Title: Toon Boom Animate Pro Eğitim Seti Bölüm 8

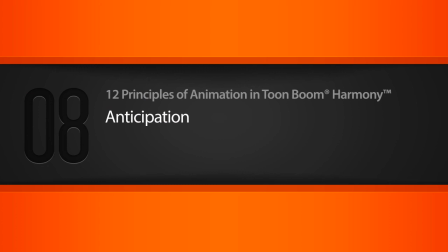0:02 In this lesson, we'll learn about the principle of anticipation. So let's go ahead and get started. All right, so we've got a simple animation here.
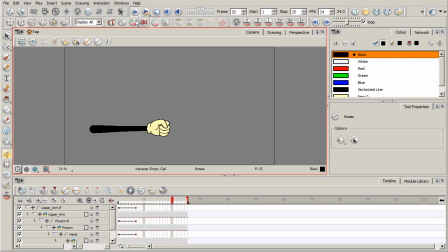0:13 And it's basically an arm kind of coming down like it's wanting to come down on a table, like you're slamming your fist down on a table. And so this feels very robotic, linear, abrupt, and quite frankly, really boring.
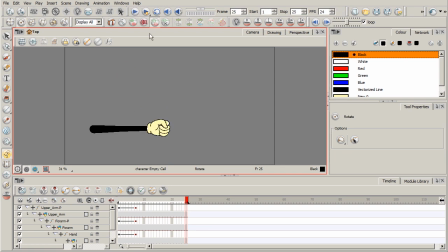0:28 Okay, so there's a number of things we can do to really make this intended action more interesting. And one of the things we can do is use anticipation. And this is really one of the oldest devices that has been used in the theatrical world,
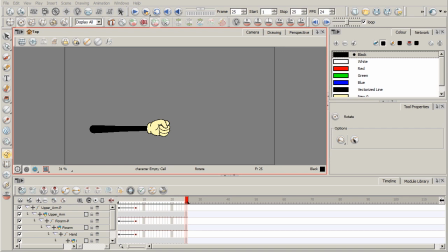0:44 where basically you're leading the audience into what is about to happen. If you don't have anticipation, the viewer they're going to become a little bit nervous. It's kind of off-putting. They become restless, and they're just going to wonder, well, what is this character even doing?
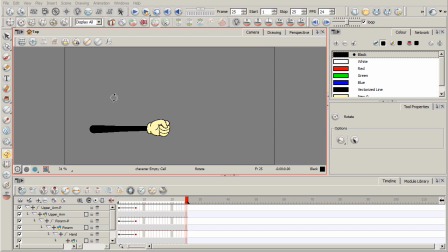1:02 Okay, and so anticipation is basically kind of a movement that you want to employ before the main action. So before this arm basically is going to slam down, we need to have some sort of movement, some sort of action to precede it.
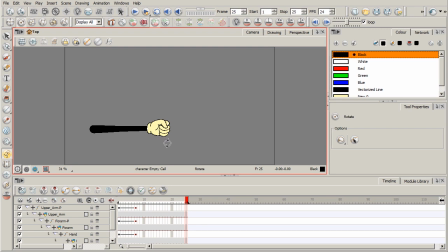1:21 Okay, and it basically gears us up. It lets us know, okay, this arm is about to do something. It allows us to anticipate what is about to happen. So what I'm going to do is let's just go ahead and delete these keyframes right here. Just holding down Shift, selecting all of them, hitting F7. We'll come over here to the beginning here.
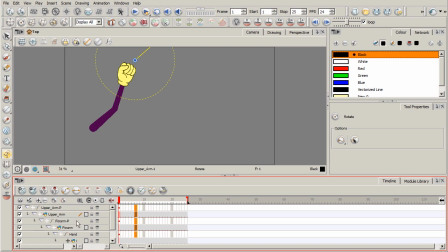1:41 I'm going to take the peg for this forearm. So it'll be this forearm peg. And I'll go ahead and straighten that out. And let's go ahead and come forward in time. I'm going to take the upper arm, and I'm going to bring it back.
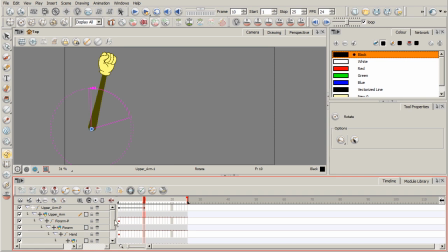2:01 And then I'm going to also take the forearm peg. I may go ahead and come forward one frame and bring it back as well, right about there. So we'll get a little bit of overlapping action.
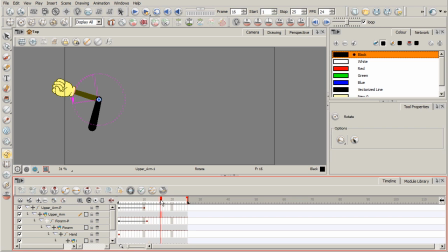2:18 And then we'll come forward in time, say about a few more frames there. And we'll take the forearm. I want to straighten that out. And I may come forward one more frame with that.
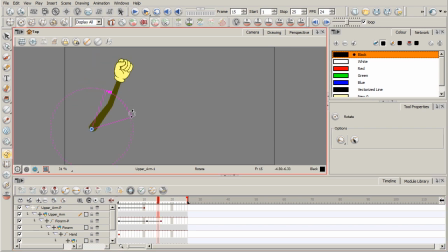2:35 And then I'm going to take the upper arm, and I want to go ahead and bring it all the way forward. Okay? So a little bit of overlapping action there. Right? And already we've started to incorporate, we started to work in that anticipation.
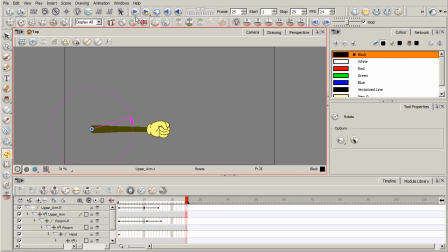2:54 The arm is going to come back, allowing our eyes just to click, just a little beat there to anticipate, okay, something's about to happen, instead of just having it move linear, straightforward, very abruptly.
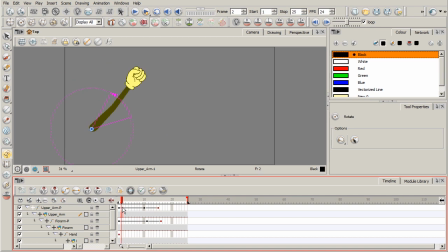3:08 Okay? All right, and then the next thing I want to do is just think about the hand itself, kind of working in a little bit of drag as well. So as it's coming up, go ahead and kind of have it come like that.
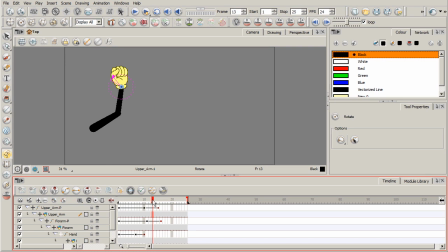3:26 Then as it comes forward, add a little bit more drag. And then something like that. So if you watched our anticipation, or if you watched our lesson on follow through and overlapping action, you can kind of see what I'm kind of doing right there.
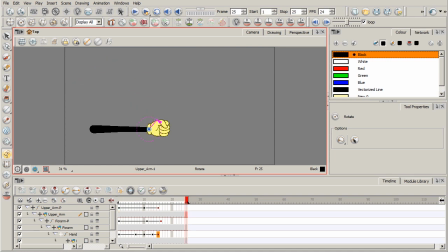3:44 And when you start to kind of combine, I've mentioned, as you watch these lessons on these different principles, you can kind of start to see how you can begin to combine them, how a lot of them bleed into one another. So now we have something that feels a lot better than what we started out with.
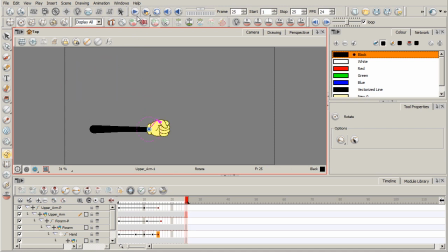4:00 We're anticipating right there at the beginning with the arm coming back before it slams down.